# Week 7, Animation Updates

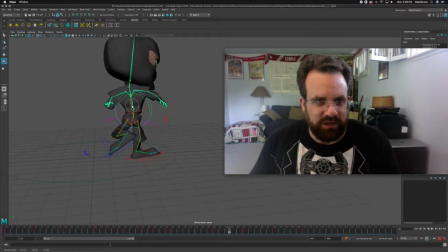8:18 And then I'd correct the body so that it's not as crooked. And I'd play with that a little bit more, maybe make the arms move a little bit. But this is good enough. So now, instead of going from here to here, right, instead of him just magically shuffling to that position, now I have him kind of step up. Now that looks like he's stepping, right? It looks like he's, there you go, okay?
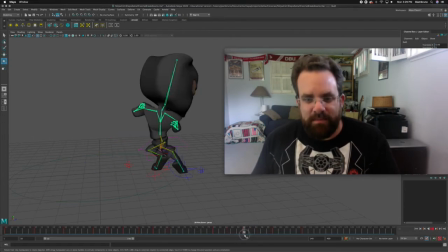8:38 Same thing for this part. From when he goes from this cross step, this backwards cross step thing, and he goes straight into this sort of side kick, right?
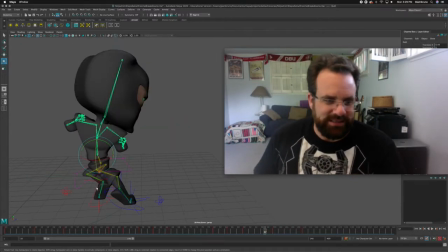8:48 Psh, psh, psh. Again, what Maya's going to do is it's going to look right here, and it's just going to draw a straight line. Instead, to make it look like he's kicking, I got to kind of have him like loaded up, like right.
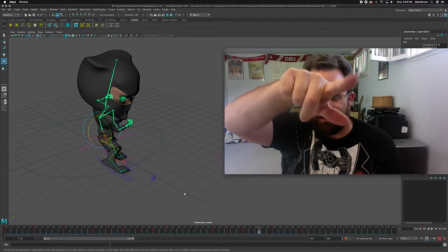9:03 Ooh, sorry. Right now he's just going to be like raising his finger like that. But what I really want is to come in and come out, right? Let me do that. Right? I want it to do that instead of it's going to go like this. But what I want it to do is that.
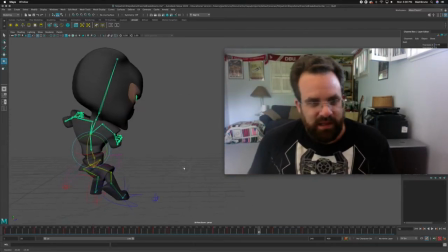9:15 I hope that makes sense. So again, his right foot is the one that's kicking. It's in front. So what I'm going to do is at 95 is I'm going to get his body in position
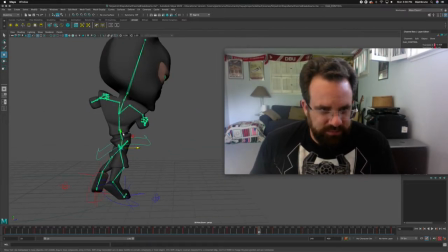9:30 so that his weight is being over his blue foot, which is going to stay on the ground. I'm going to scoot that back a little bit. Don't worry, it'll get untangled in a second. And then I'm going to take his red foot, the right foot, the kicking foot,
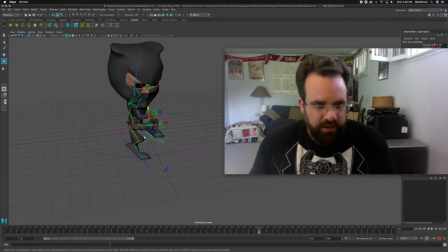9:45 and kind of load it up so that he's ready to kick. Something like that. Again,
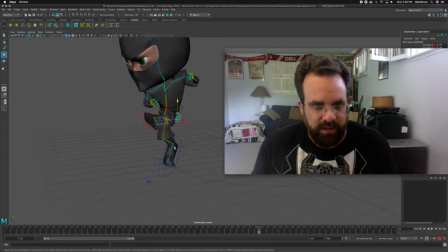9:57 9 times out of 10, if there's a problem with your leg, it's the knee control. I know with the Mario jump, we didn't mess with the foot. I'm gonna mess with the foot right now. Like that.
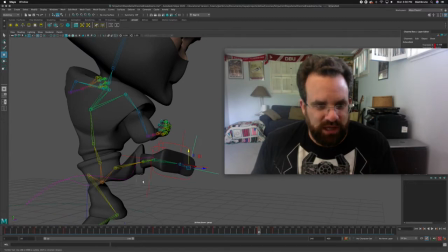10:08 And it's still not, I don't want to spend the whole video tweaking it and making this look perfect, but I'm hoping you get the idea from that.
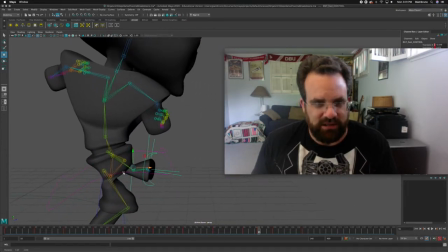10:17 So now the kick is, there we go. Oh, there we go. Now he's like locked and loaded. Again, I'd mess a little bit more with the arms to make it look like he's more on balance.
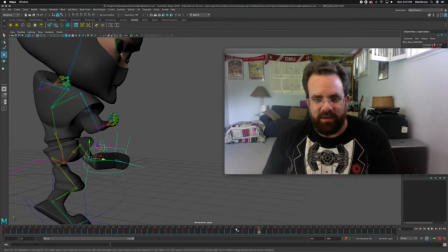10:24 But now, instead of going from
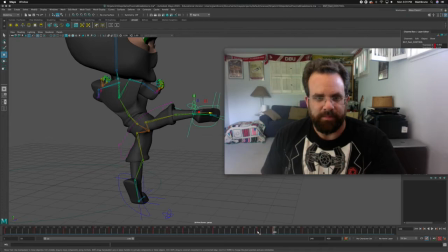10:29 here to here, right? I'm going to go, now he goes for up and then loads, bam. So now it's just looking more like a kick. Those are called breakdowns.
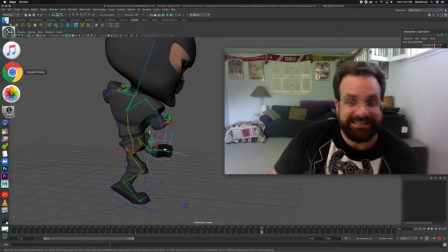10:42 And what I want you to do is try to add 6, maybe 12 breakdowns.
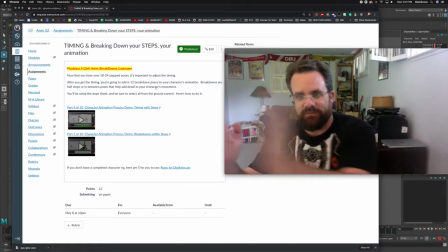10:47 Try to find these spots where the feet are moving, and if they're just shuffling laterally, you need to kind of put a pose in the middle where they kind of come up, right?
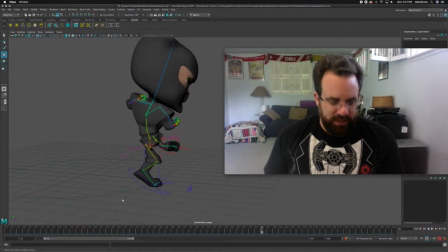10:57 So that's a breakdown. Timing won't take as long to explain. We've done everything with frame, every 10th frame.
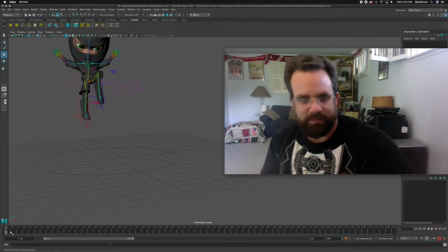11:05 That just makes it really easy, because then pose 1, I go pose 1, it's frame 10.
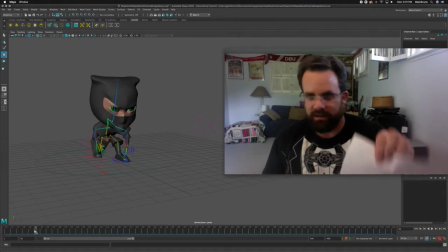11:10 Pose 2 is frame 20, right? That's what we did just to kind of keep track.
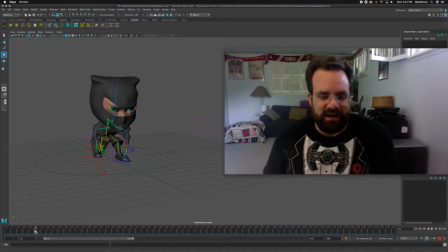11:17 But that's not always going to be the timing, right? So if I look here and I just hit play for a second, nowhere near done, but I have my blocks, right?
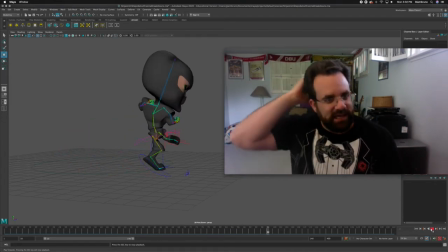11:26 That kick is really slow. I want to speed that time up. So this is where the ground control comes into play.
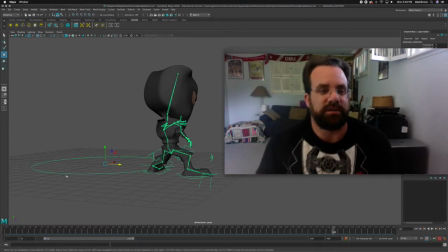11:37 This is the first time you get to really use the ground control. I know some of you were wanting to do that. I'm going to right click on that and choose select hierarchy. So the ground control, you're actually allowed to use the ground control for right now. Ground control, right click, select hierarchy, and you're going to go up top to Windows,
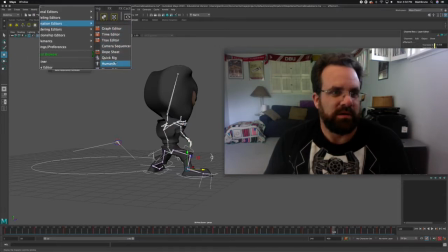11:56 Animation Editor, and Dope Sheet, right? So here's our dope sheet. Oops, let's get that so you can see. All right, so let's just go to the spin kick right here.
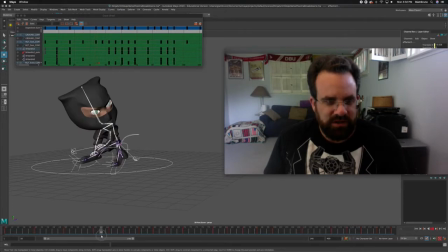12:09 So he lands. I'll mess with that later, but just the spin kick happens really fast, right? Right now it's 1. So he's standing, 10 frames, 20 frames. It's about a second.